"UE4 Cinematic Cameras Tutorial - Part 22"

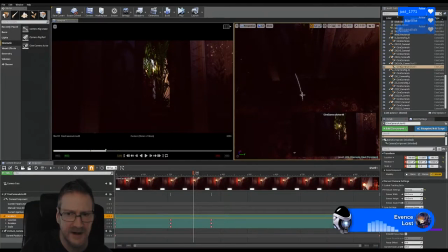I think what I might do is I might move the rail over just a little bit here. Let me just scrub through the timeline again and have a look.
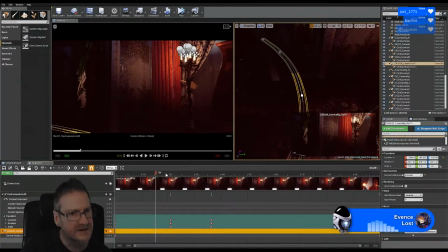So it turns to face the door.
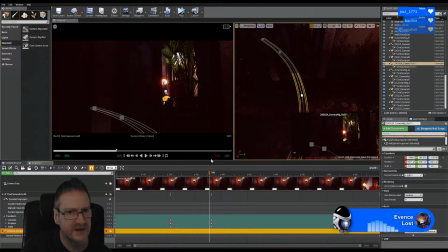I was just trying to work out whether the door going off center there is okay or not.
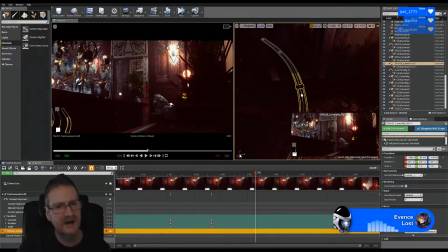Like the camera moves and the doorway sort of is not kept dead center, which can be interesting because it can make things look a little bit less precise, a little bit more natural.
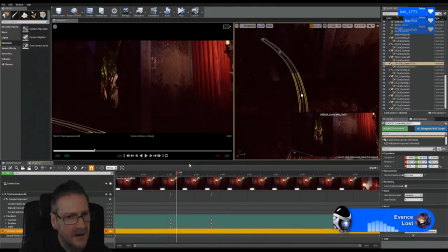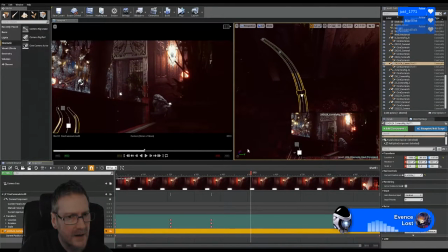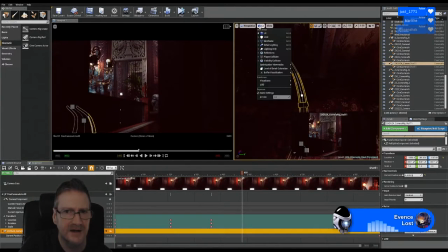Just going to have a look at where the camera, I'm going to turn unlit on so I can see what's going on a little bit more easily.
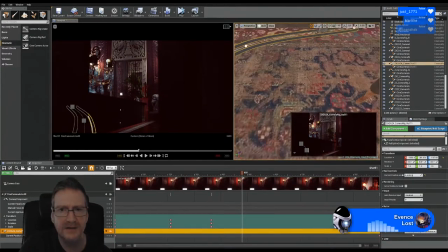Okay, it looks like I might just rotate this point a little bit. Just so our rail doesn't actually go through the floor.
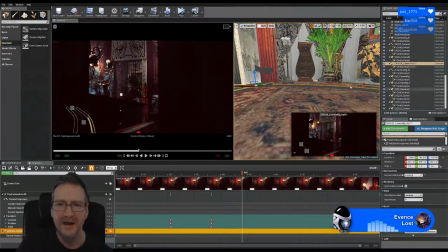It doesn't matter, but it meant that our camera would have been angling down a little bit. So I just wanted to make sure the rail was actually sitting above the floor.
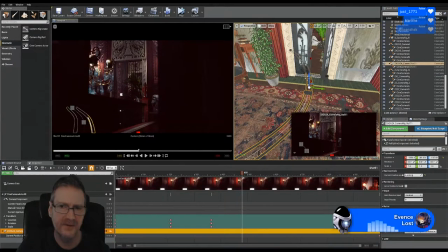And you can see here, as our camera goes through, the rail actually is not dead center, which is okay because our camera is not dead center.
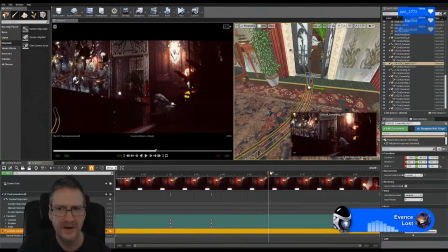So that's not a problem. Our camera passes through the doorway, through the actual door though, as you can see here.
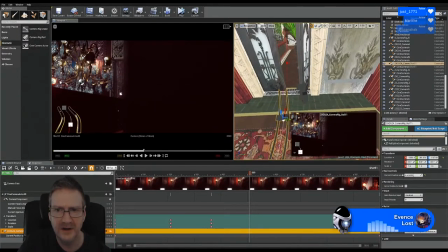If I get in a bit closer, we can get a better look. So that's our camera there.
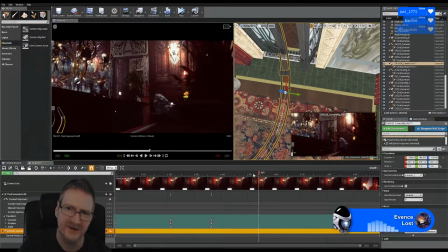And as it's passing through the doorway, it's passing through the door, which is what we're seeing here. So that's not great. So I think the easiest way for us to fix that will be just to move the track over a little bit, like that.
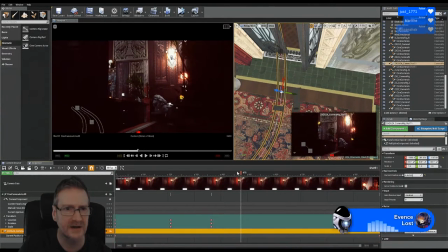We don't have to keyframe anything, we're actually moving the track. So if I scrub back through the timeline,
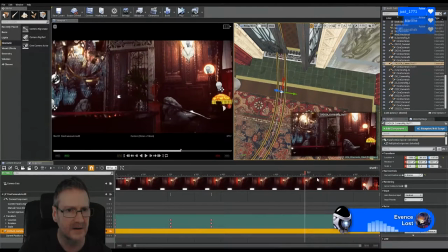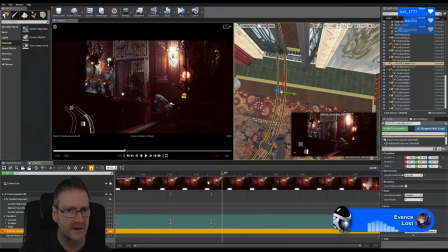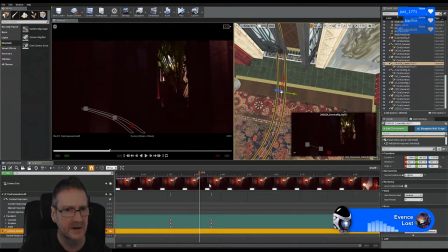turn, we go through the doorway,
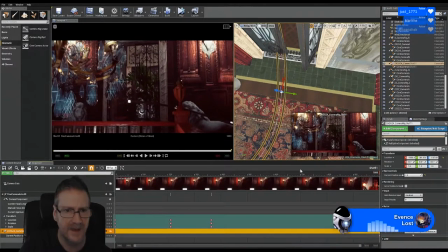and we finish beside the chandelier. I'm just going to play that through on a loop a couple of times.
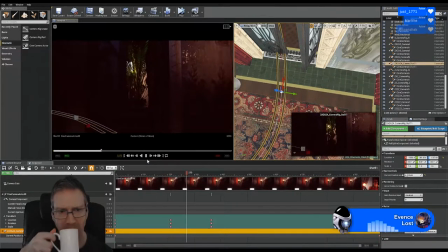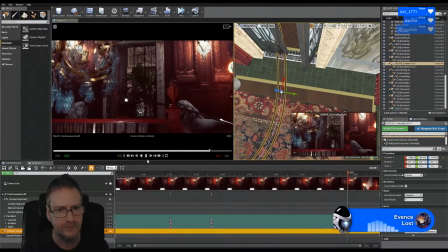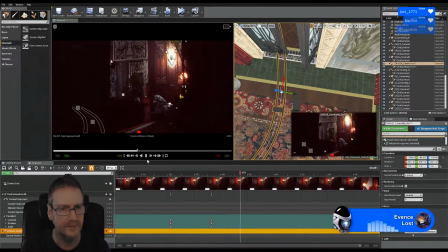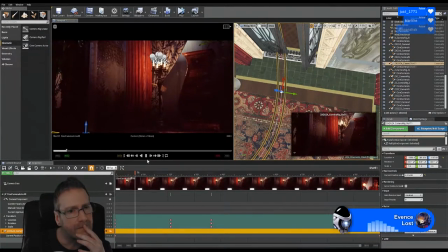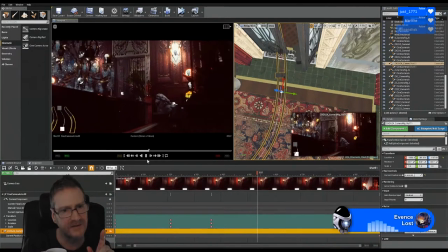I'm just deciding if I want to lift the track at the beginning or not, like raise the height of the camera.
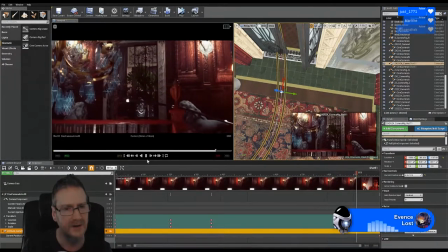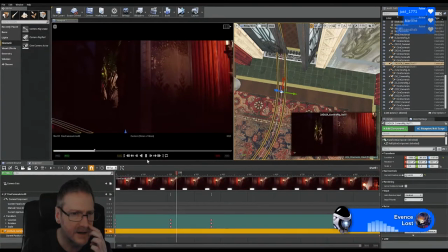It's probably not necessary. I could raise it as it gets to the doorway.
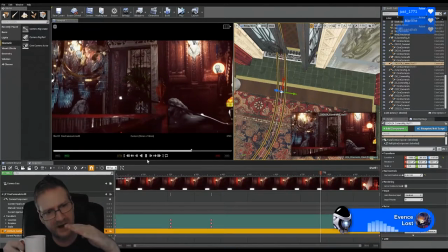But I think it's more interesting coming from a low height, going up to a higher height toward the chandelier.
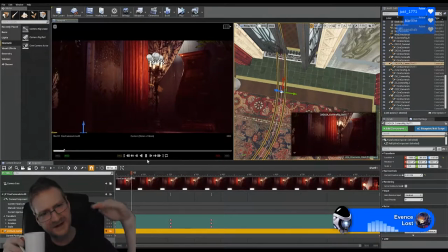I think that adds more interest than just keeping it the same height all the way through.